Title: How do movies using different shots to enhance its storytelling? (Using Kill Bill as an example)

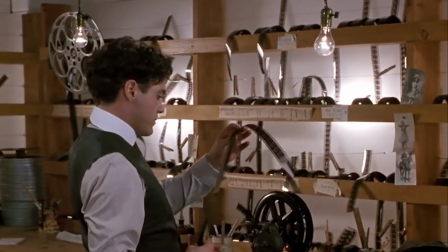0s
Since the birth of the first camera, the art of filmmaking emerged.
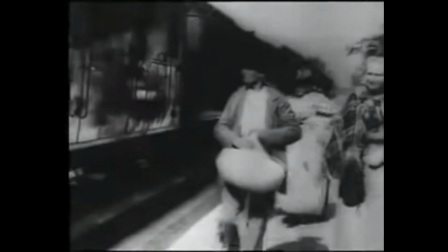4s
With the evolution of cinema, the art of filmmaking has transformed from merely recording everyday life with a camera to become a dream-building industry. Cinema also developed its unique ways of storytelling. But how does cinema interpret a story,
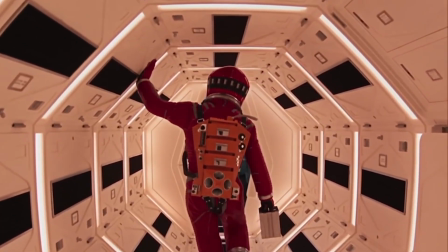20s
and why does it elicit a different feeling compared to stage plays, even though both involve actors following a script? The key distinction lies in the perspective of the audience.
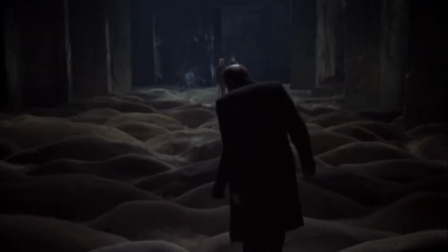31s
Unlike stage plays, cinema uses the limited viewpoint of the camera to design or guide what the audience should see.
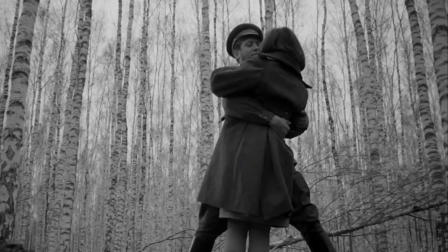39s
The art of determining the angles and perspectives for the viewers to witness becomes a significant challenge in the realm of cinematic storytelling.
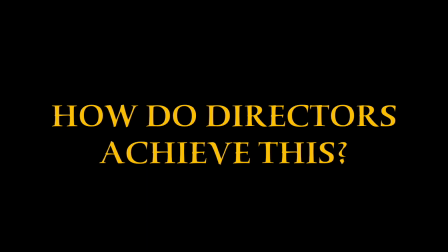47s
So, how do directors achieve this? Let's examine how different filming techniques enhance the narrative from a clip of the movie Kill Bill,
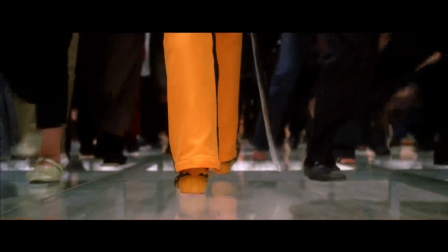56s
directed by the famous director Quentin Tarantino, to explore how cinema uses various camera methods to elevate the story.
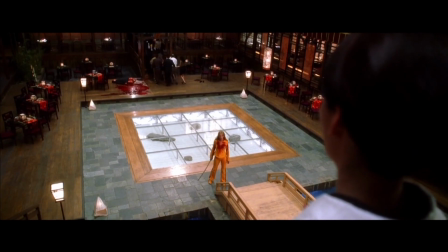64s
Before introducing how the scene works, let's have a brief overview of the plot.
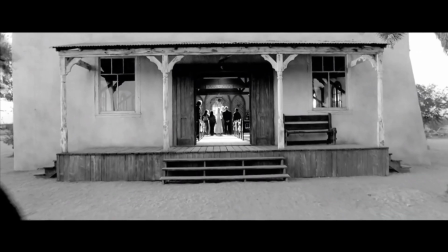69s
In the movie Kill Bill, the protagonist bride is betrayed by her former comrades on her wedding day,
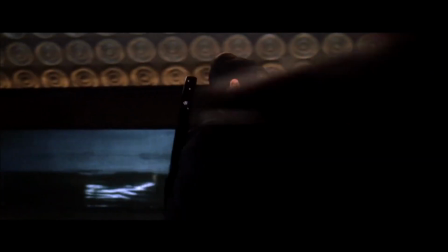75s
leading to a miscarriage and a 4-year coma. In this sense, she is seeking revenge against her formidable adversary,
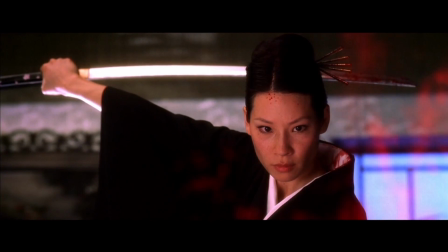83s
Oren Ishii, who is a ruthless and highly skilled katana-wielding assassin. With the necessary context in mind, let us delve into this scene.
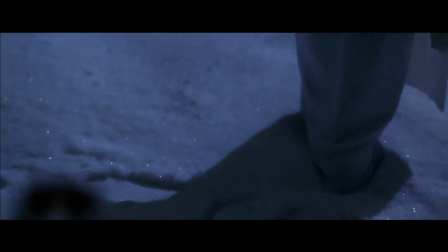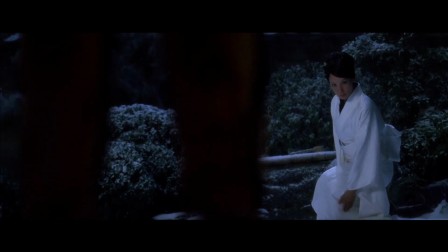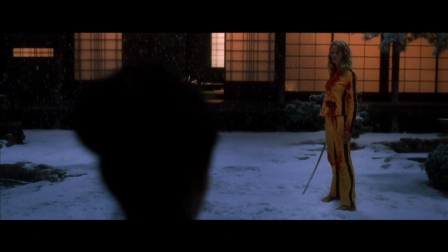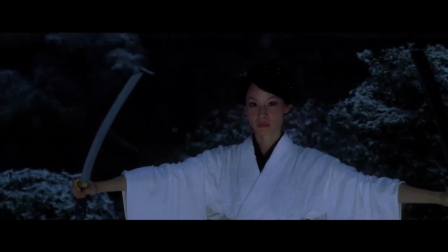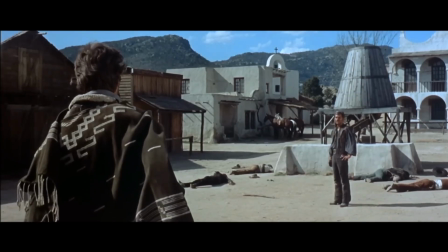145s
The composition of this shot is commonly seen in Western films. It's often being used for shooting gun duels between cowboys,
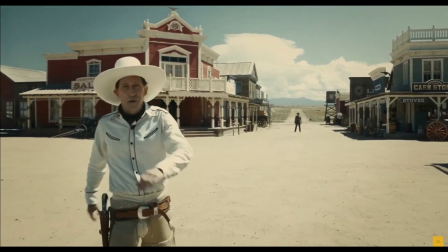154s
because it effectively displays the relative positions of two characters,
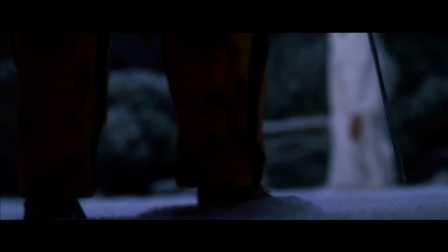159s
which makes it suitable to employ this type of shot to depict the katana duel between the characters.
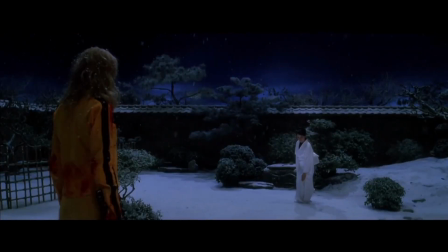165s
Also, this shot is also commonly referred to as a cowboy shot or American shot,
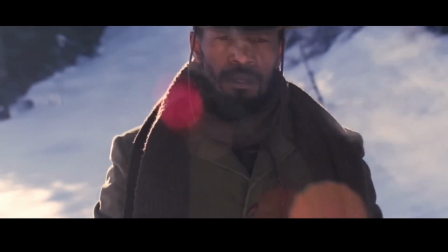172s
compared to a waist-level shot that typically captures the actor's upper body.
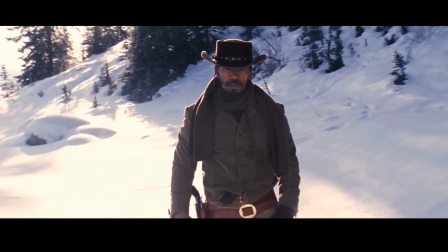177s
The director positions the camera lower, including the upper part of the thighs of the character in frame,
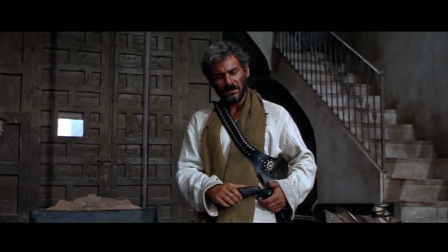183s
which better showcases the guns holstered at the cowboys' waists and provides a broader view of the vast Western landscape,
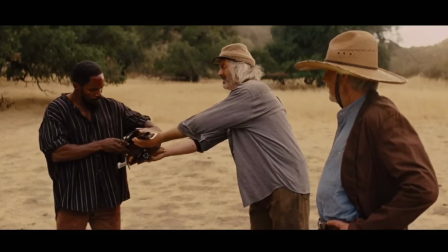190s
making it a common choice in Western movies.
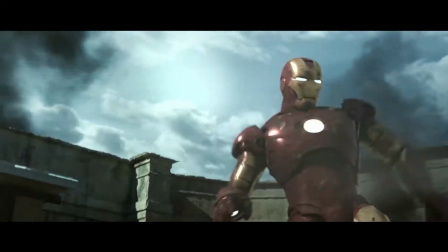193s
Because cowboy shots are taken from a lower angle, they can easily convey a sense of height and solidity,
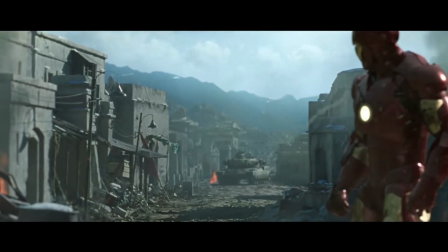199s
making them a popular choice in superhero movies as well.
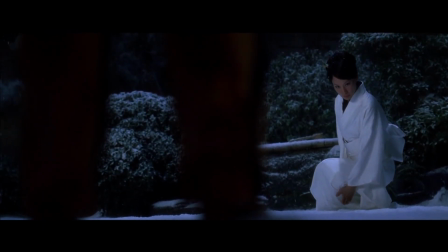204s
Next shot that we annualized is this close-up shot, which commonly used in Western films to depict gun duels too.
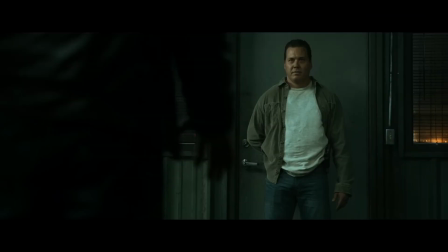211s
Through this tighter close-up shot, it can effectively restrict the audience's view,
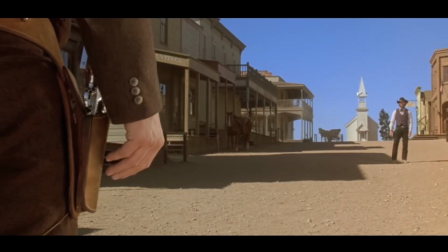216s
making them to focus on two characters preparing for the duel, and establishes the positioning of the protagonist on the left and the opponent on the right.
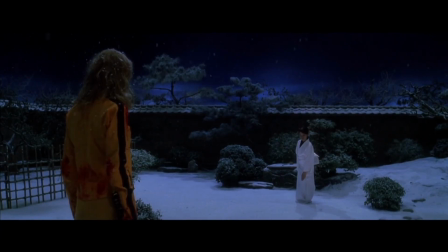226s
Therefore, in the movie Kill Bill,
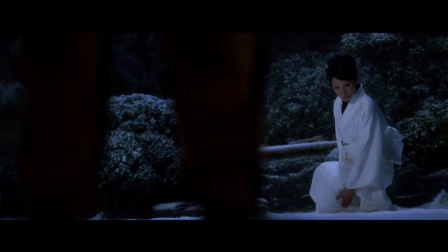228s
the director uses the filming techniques often seen in Western films to present the sword fight between the two characters, to heighten the sense.
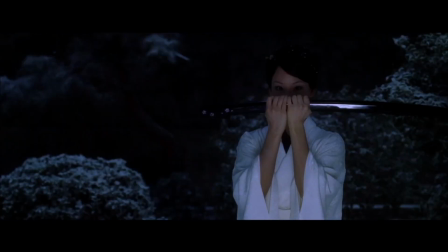237s
However, not only these filming techniques were used in the film.
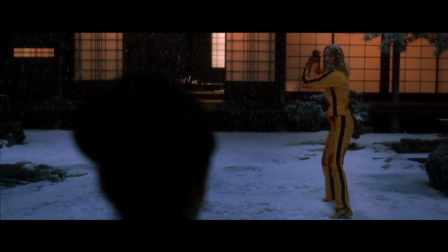243s
In this sense, the director needs to establish Oren Ishii as a formidable presence to make the audience to better sense the threat faced by the protagonist.
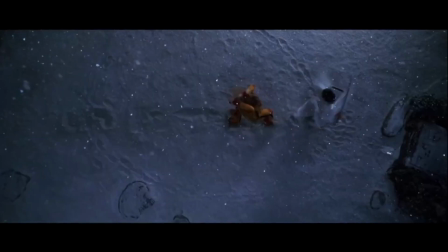252s
In order to convey Oren Ishii's confidence and dominance,
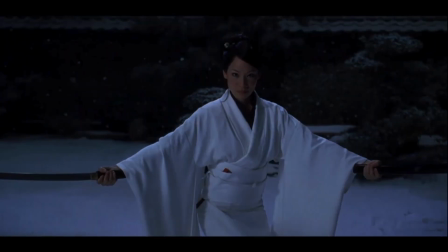257s
the director positions her to stand up, facing the protagonist with a frontal and open posture.
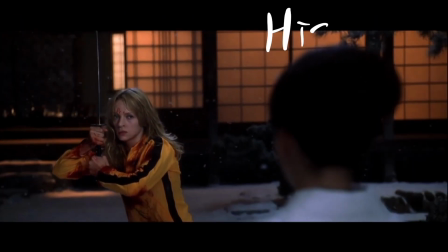264s
Simultaneously, the director raises the camera, allowing it to shoot the protagonist from a higher angle,
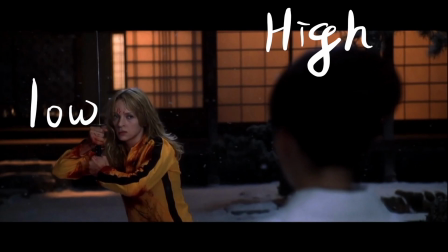269s
creates the impression that Oren Ishii had the high ground, making her appear more powerful than the protagonist.
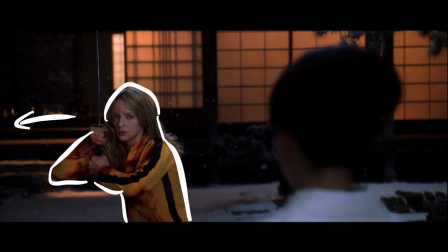277s
Furthermore, the director goes even further by having the protagonist take a few steps backward, making her appear even more powerless.
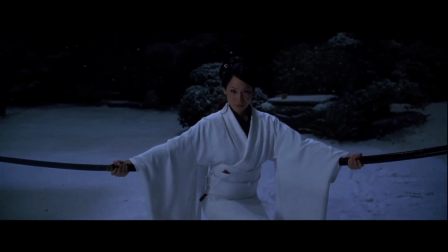285s
This further accentuates the contrast between the protagonist and Oren Ishii.
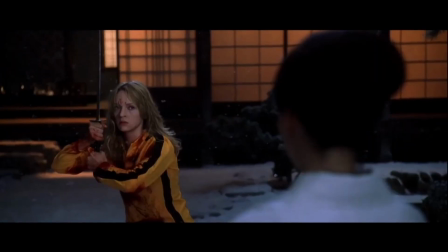290s
These deliberate adjustments allow the film to convey a profound sense of threat from the adversary with just simple adjustment between shots.
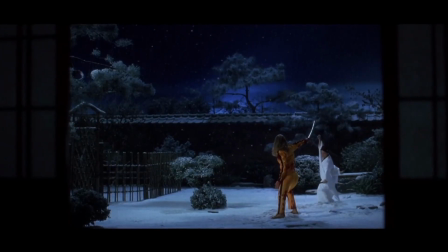301s
And in their second encounter, the protagonist successfully cut Oren Ishii's scabbard, gaining some advantage in the duel.
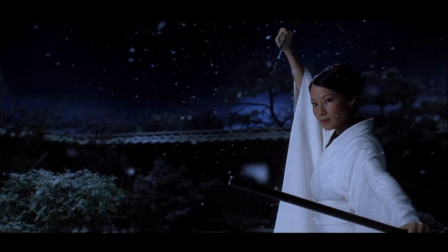309s
And as the position of these characters changed, so do the camera.
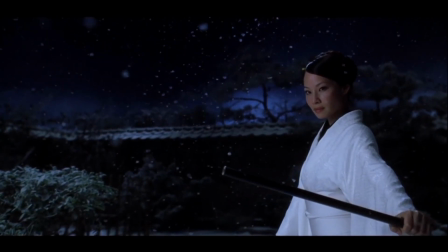314s
As we can see, the camera started filming at a lower angle, making Oren Ishii appear more dominant.
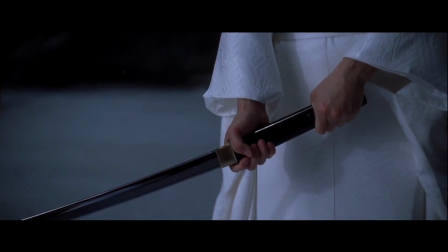321s
Then director shifted the camera towards her and slightly raised it, aligning the camera's perspective parallel to Oren Ishii.
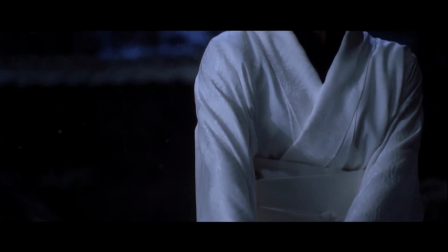329s
This made her no longer seem superior.
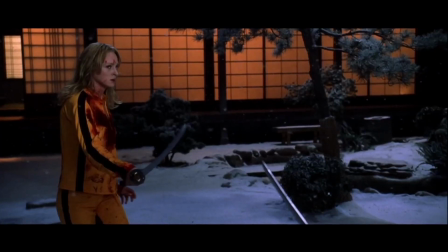332s
In the next shot, the director made the protagonist move forward and stood parallel to Oren Ishii,
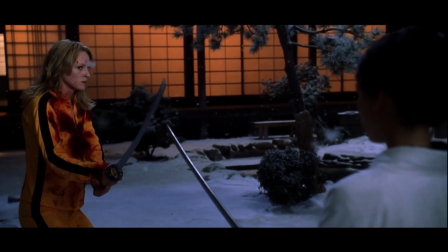339s
signifying that at this moment, the protagonist could hold her own against her opponent. However, after this sense, the dynamics between them changed once again.
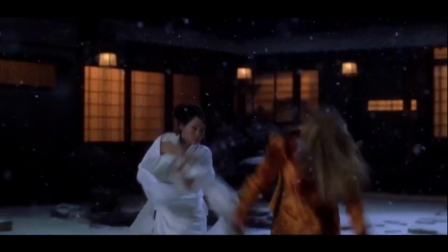350s
After this battle, Oren Ishii successfully knocked down the protagonist, once again putting the protagonist in a disadvantaged position.
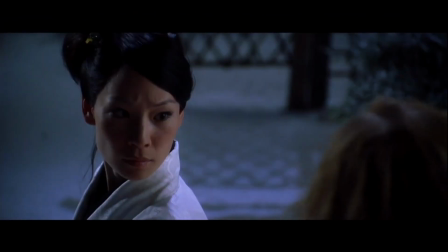361s
So, what did the director do? After Oren Ishii strikes the protagonist,
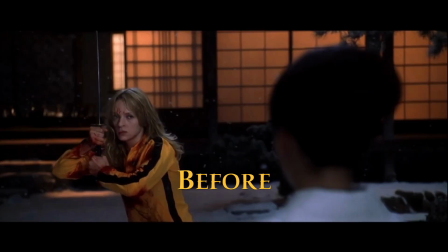366s
the director initially shifts the protagonist from the left side of the frame to the right side, swaps her positions with Oren Ishii.
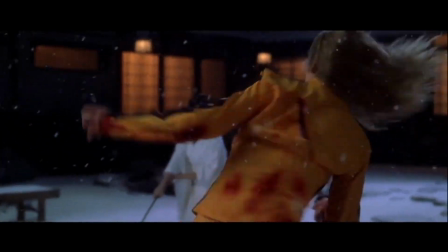375s
This technique can the roles between them,
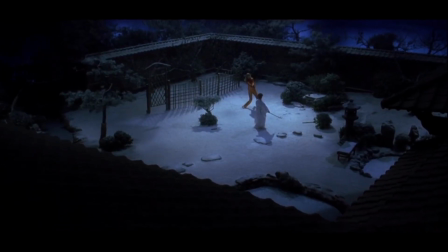378s
temporarily making Oren Ishii become the main character, to better illustrate her regaining the upper hand of the situation.
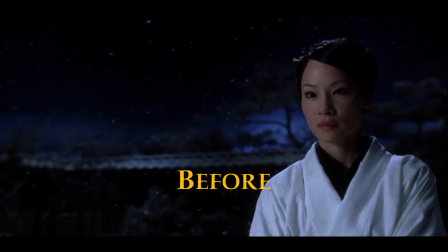385s
Following this, the director repositions the camera to shoot the antagonist from a lower angle, enhancing the antagonist's menacing presence.
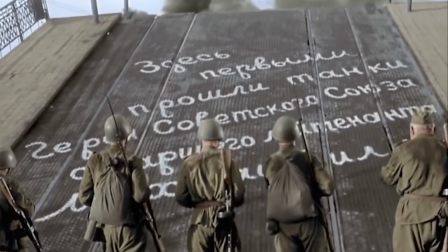394s
A director can enhance the storytelling by employing different compositions or cinematographic techniques.
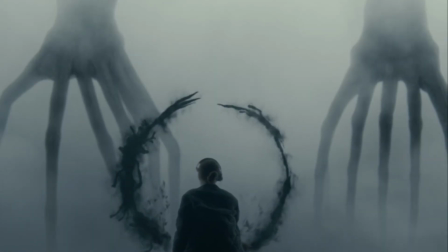401s
However, there are still numerous composition and camera angle choices that can be used to enhance storytelling.
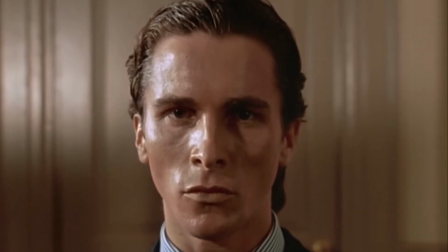408s
So, in the future, when you watch movies, you can pay more attention to how directors using various camera angles to enhance the presentation of the story.